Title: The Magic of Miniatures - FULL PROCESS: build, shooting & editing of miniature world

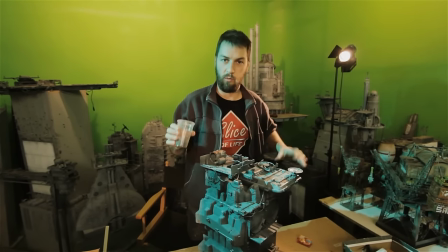8:21 Lastly there's a technique that I basically invented myself because I was just too lazy to do any of other techniques When you're grinding metal you get these tiny
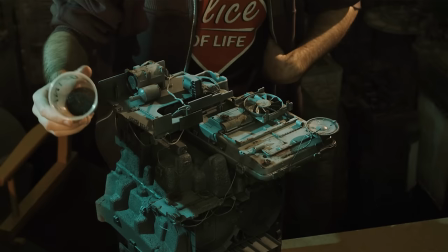8:29 chips of metal right the let's say metal sawdust And I collected it and I just sprinkle it over the building and it lands on all
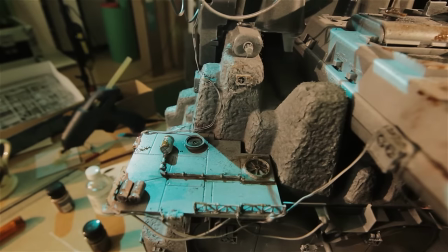8:37 the horizontal surfaces And these small chips of metal will also give some texture to the surfaces, so it's kind of cool
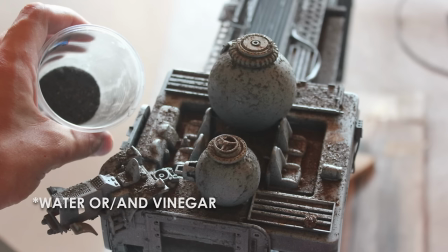8:45 Now I would spray the surface with water or vinegar and it would rust So basically you get real rust on a plastic building,
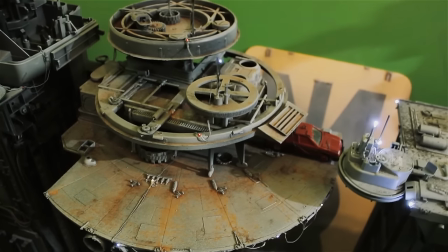8:53 right? And you can you can see it on some other buildings how that looks
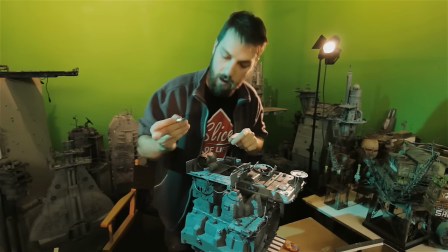8:58 Because I sprayed the whole building gray I sprayed over the miniature lights So I just take an X-Acto knife and I just chip the paint off the lights,
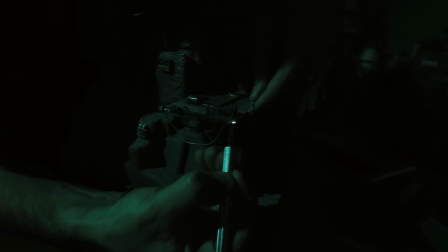9:07 right, and it's shining again.
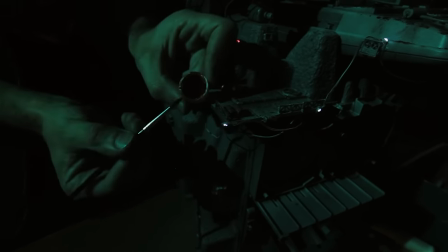9:10 All the lights are white now, but I can just take a little bit of red paint, paint over it, and there you go, red light.
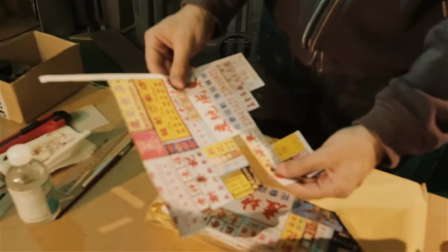9:17 I forgot about this. I printed out some signs just on the normal paper. I can cut some of them.
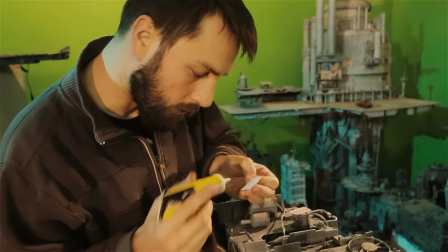9:24 So now we're going to glue them to the building because that way you can give some more diversity to the building, some more color as well.
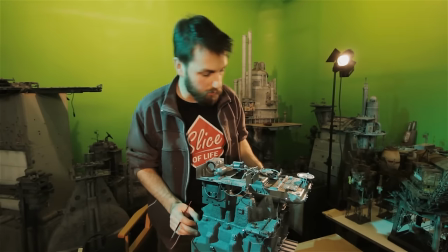9:33 Cool. And yeah, with that basically the miniature is done and we can go film a shot.
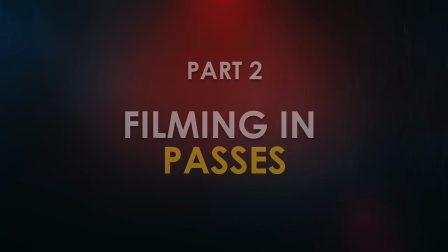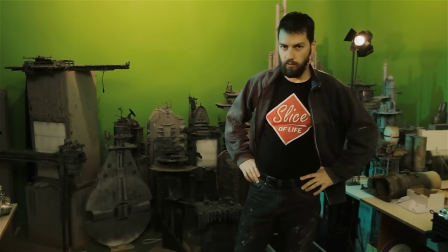9:46 Now we're gonna film a shot and we're gonna film it in passes.
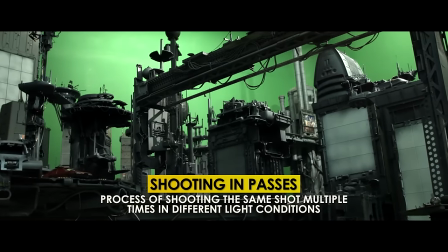9:50 Filming in passes means you film the same shot in different light conditions and you composite them together in post-production.
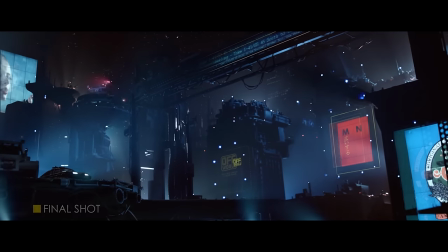9:57 So that way you have much more control during filming and over the final look of your shot.
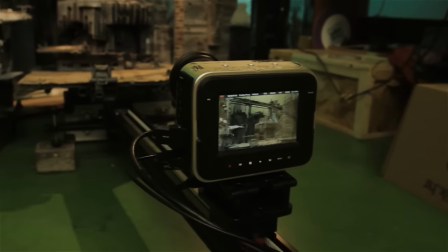10:02 So the first thing we always do is we set up a camera, we have it on a slider right now and we'll have just a simple motion just like sliding forward
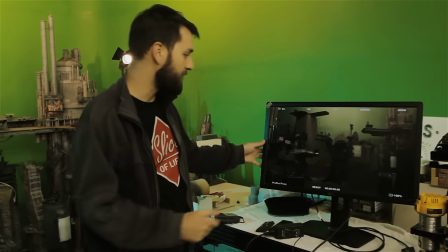10:10 and we hook the camera with the monitor because now we can see how the shot looks and we can arrange the buildings.
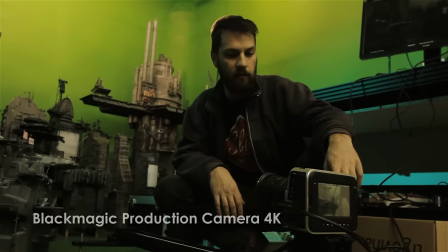10:16 So we filmed the whole film with the Blackmagic cameras and this is the 4k production camera but all the shots of the miniatures were filmed with the Ursa Mini
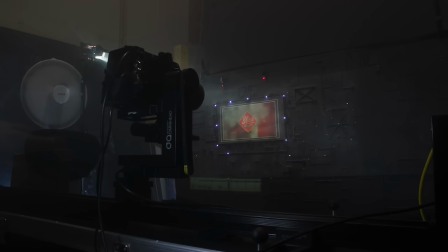10:25 4.6k and we have a slider you're probably
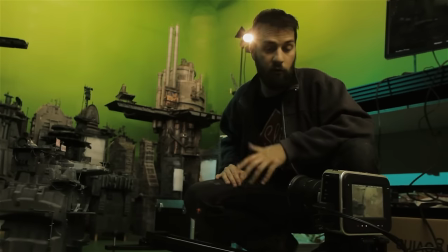10:29 gonna have a different slider than us or you're gonna film your shot statically it doesn't
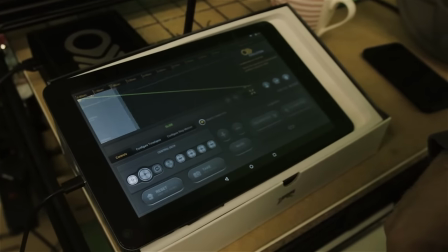10:34 matter but basically we're just going to repeat the same movement all over again with the help of a motion control slider.
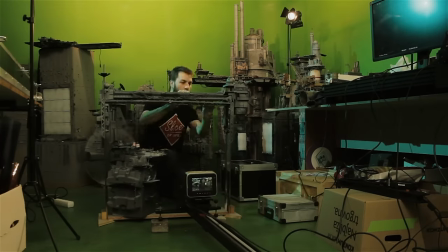10:41 Let's begin! I designed the shot just by looking at the monitor and rearranging the buildings until I get a nice composition.
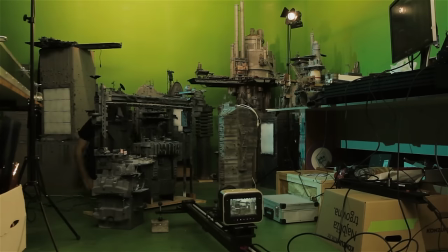10:49 During this process it's of course good to run the camera path and to see how the shot changes over the course of the camera movement. Also I turned on the practical lights in the buildings so I
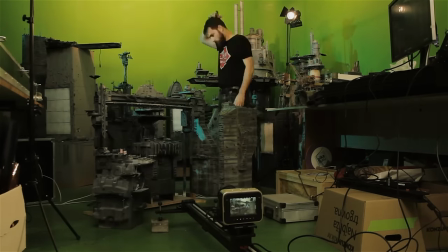11:03 And then I kind of tweak the buildings if they cover each other. So I wasn't really satisfied with the shot because the foreground was kind of empty.
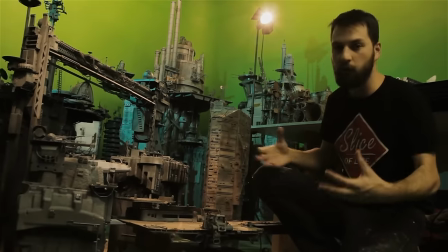11:11 So I put this platform here. It's always good to have something in the foreground, you know, don't leave it empty.
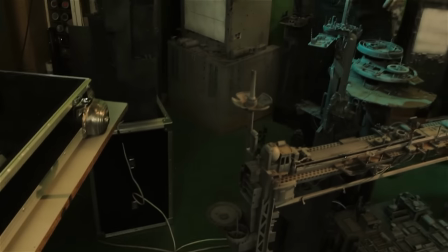11:17 You can see that I left the space behind because I have to be able to walk around, you know, because we want to shoot the lights from the back a lot of times.
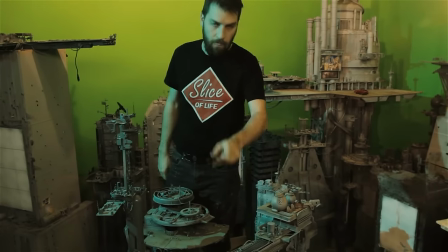11:25 And I connected all the buildings to the same power source. so when I flip the switch, the buildings are going to light up for the pass of the miniature lights.
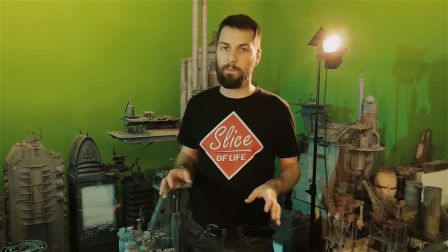11:34 We've set up the whole shot and the first test we're going to do is the info shot.
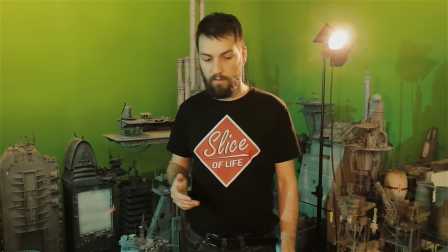11:39 It's the shot with all the lights on and it will give us the information for, I don't know, tracking or some stuff that we need to do later on.
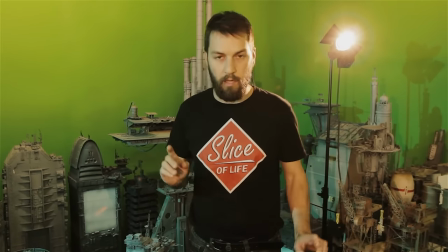11:46 So, okay, info pass.
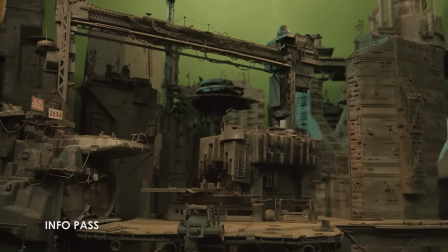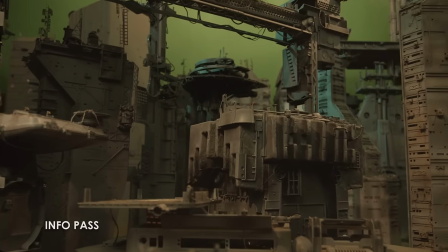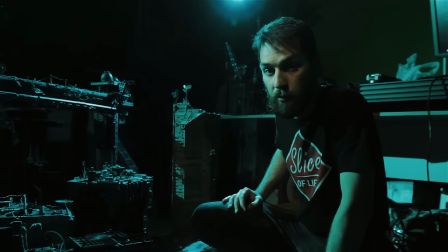11:59 The next pass we'll do is called beauty pass, at least that's what we call it.
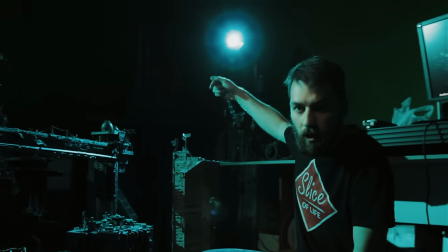12:05 Basically, we turned all the lights in the room off and we just shown a couple of lights from the back to give a nice edge on the buildings.
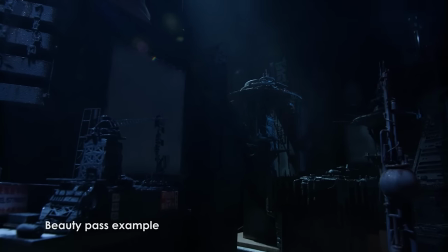12:14 So you don't want anything on the front. It's supposed to be in darkness, but you only want a nice highlight on the edges or on the top of the buildings.
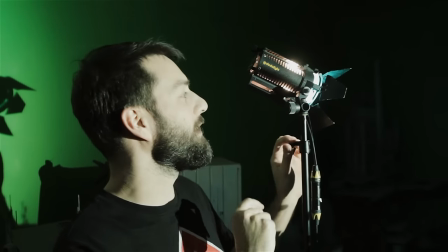12:23 The lights we used throughout the miniature filming are 150 watt data lights.
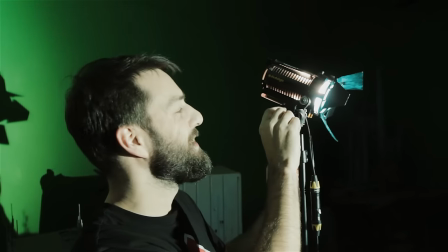12:28 They're very nice. this is not a paid commercial of course but they're very nice small lights you can be very precise with them you can
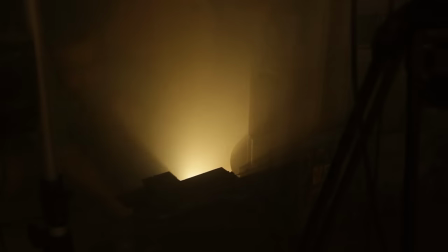12:35 point them in certain directions and you know they're perfect for miniature stuff just in case anybody was wondering
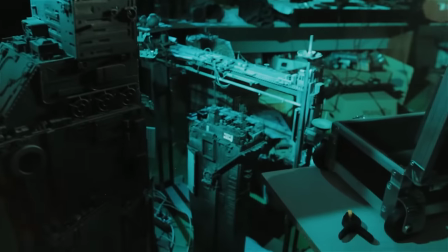12:43 okay let's shoot it the
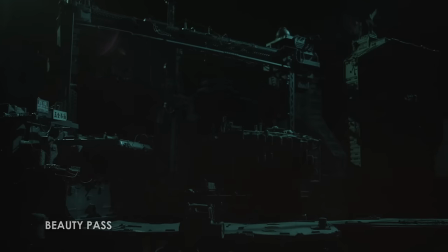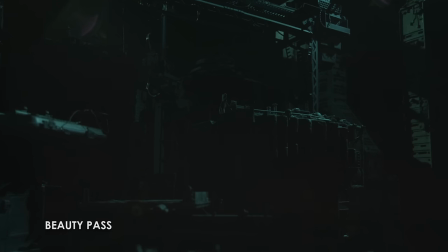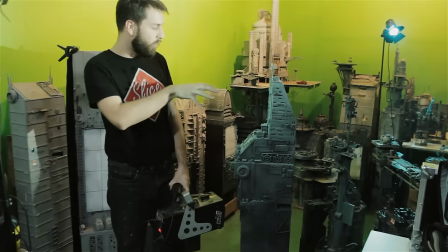13:00 most important thing when shooting miniatures is the fog so all of these buildings are pretty close together and now we're gonna pump some
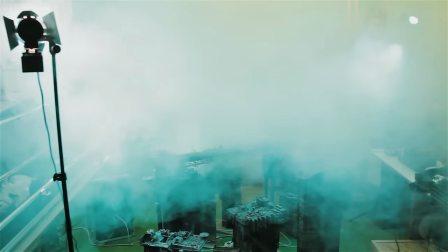13:06 smoke in the room and he's gonna give separation to the buildings so the The building that's in the back is going to seem like it's very far away because it's
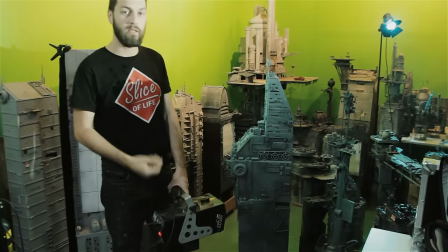13:13 going to start disappearing in the smoke. That's why it's a very important element.
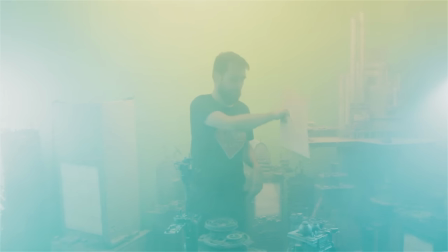13:19 You don't want the smoke to move around because it doesn't look realistic. So you've got to wait a little bit until it settles, until it calms down.
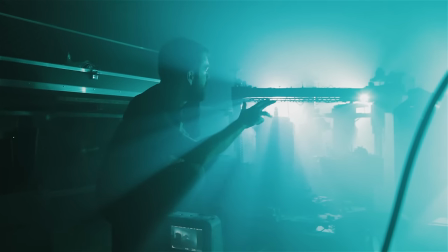13:26 You can see we only use the lights from the back. There's three lights right now. We are going to go very low with the lights.
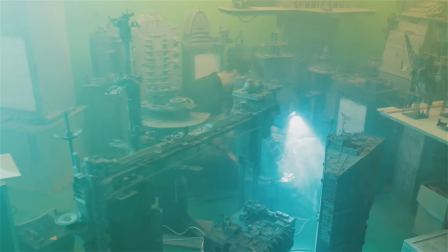13:35 And they are hidden behind the buildings. And they are giving us nice rays of light from behind. Often somebody would also be here with the light and just you know do this with the fingers He would kind of animate the lights a little bit, right?
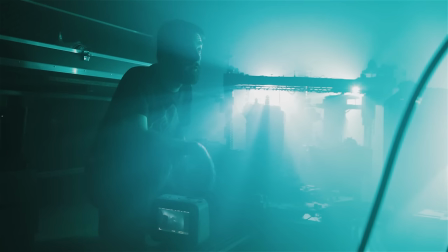13:49 So now we're gonna film the fog pass
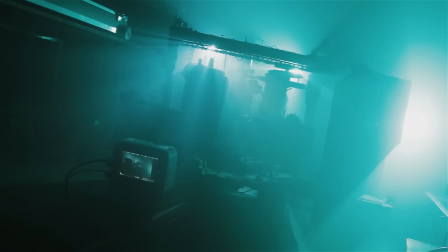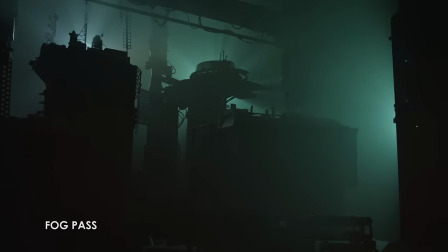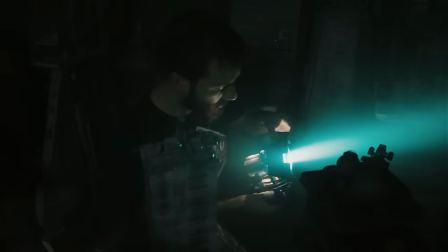14:07 The next pass is the searchlight pass so we We would close the flaps on the lights, right?
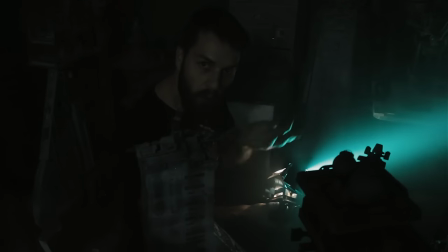14:14 And we will get like a very concentrated long ray of light like a searchlight and And
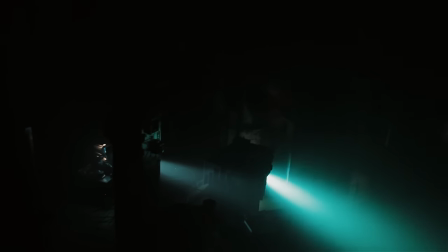14:20 then you would have to hide behind the buildings and just you know wave around and produce a search light.
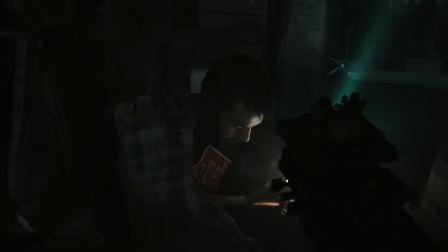14:25 Okay, let's do it
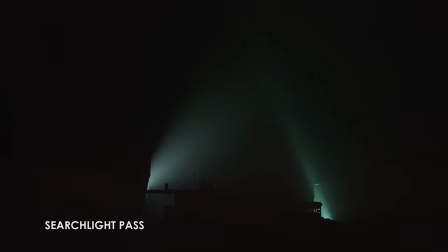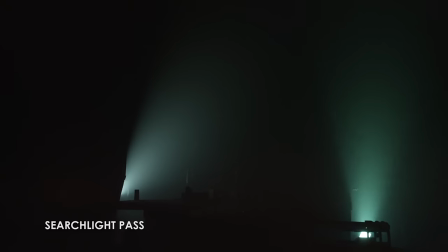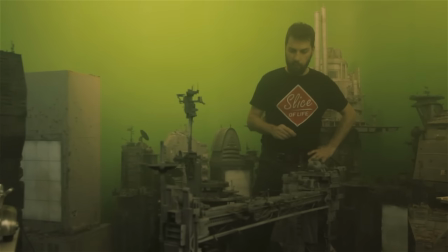14:38 The next pass would be the building lights,
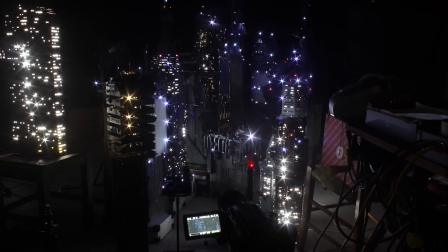14:40 so We turn everything off in the room and just turn on the buildings So as I said they are connected to one power source, and if I flip the switch
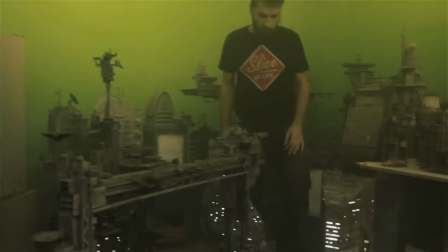14:50 Okay, most of them turn on And for the others they have their battery operated lights and
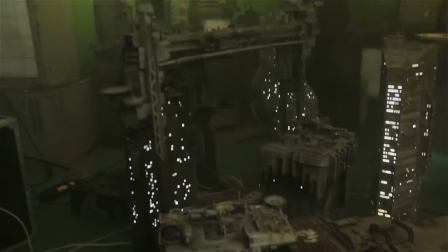14:58 and hopefully some of them are still working. This is the one we built today, so let's turn that one on.
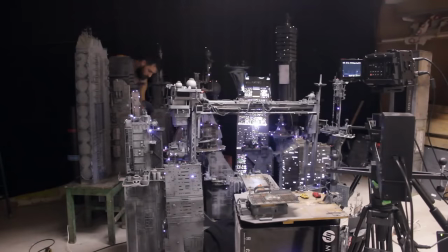15:09 This pest was always the most scary part of filming because we had to actually touch every building and turn it on.
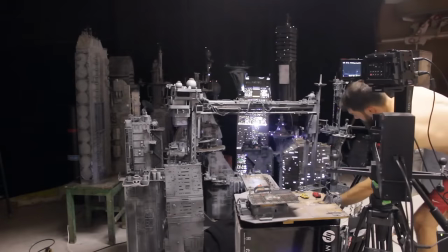15:15 And we had to be really careful not to accidentally move anything because that could easily ruin the shot.
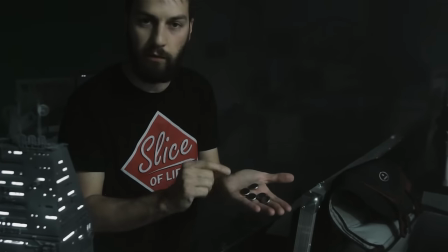15:20 We would also use these 3 volt batteries. so basically you can connect
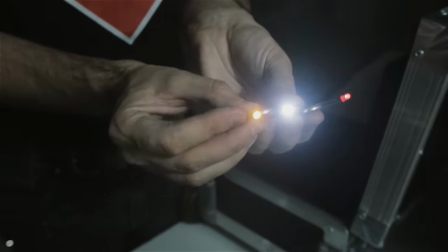15:24 individual LEDs to the battery and you can just put them on a building wherever you want.
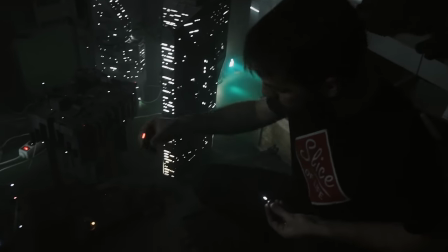15:29 So this platform is kind of empty that it has no lights so I'm just putting like LEDs and it's immediately more interesting.
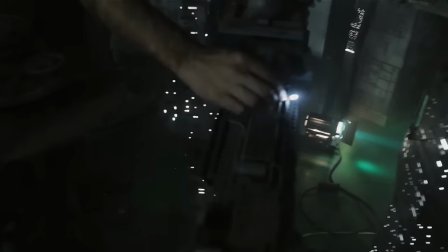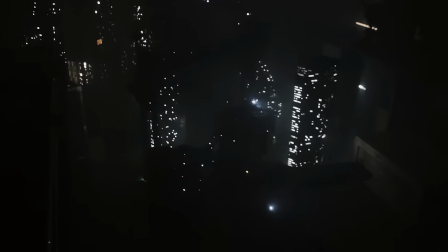15:43 Of course one of the most important things when filming miniatures is that you want to keep everything as sharp as it can be, right?
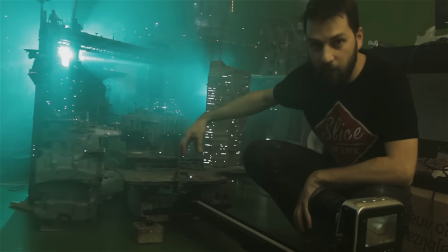15:49 So you want to have sharpness, enough sharpness in the foreground as much as in the background.
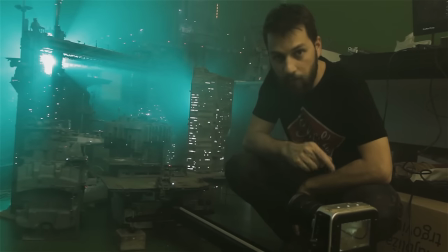15:54 So the more you close the aperture on your camera you get more sharpness but you lose
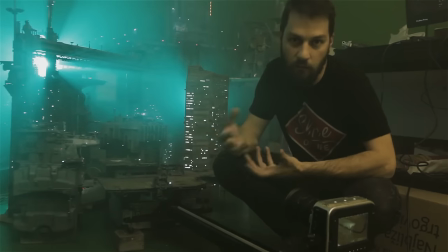15:59 light so it's always a constant balance you know with these things and there's no recipe.
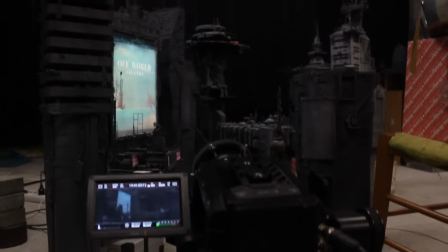16:04 We kind of winged it from pass to pass. We literally changed the aperture between passes.
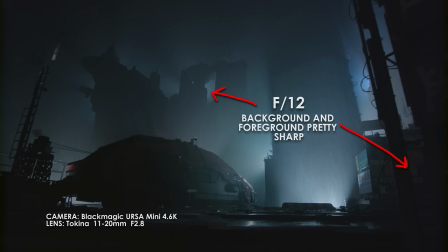16:08 For example on the fog pass the lights were pretty strong and we could close the aperture and get more
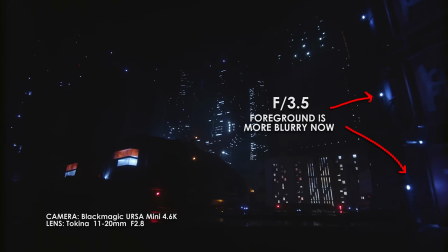16:13 sharpness but the miniature building lights are pretty weak compared to our 150 watt lights and for that pass we had to open the aperture so it would get kind of blurry But when you connect all the layers together, it was fine.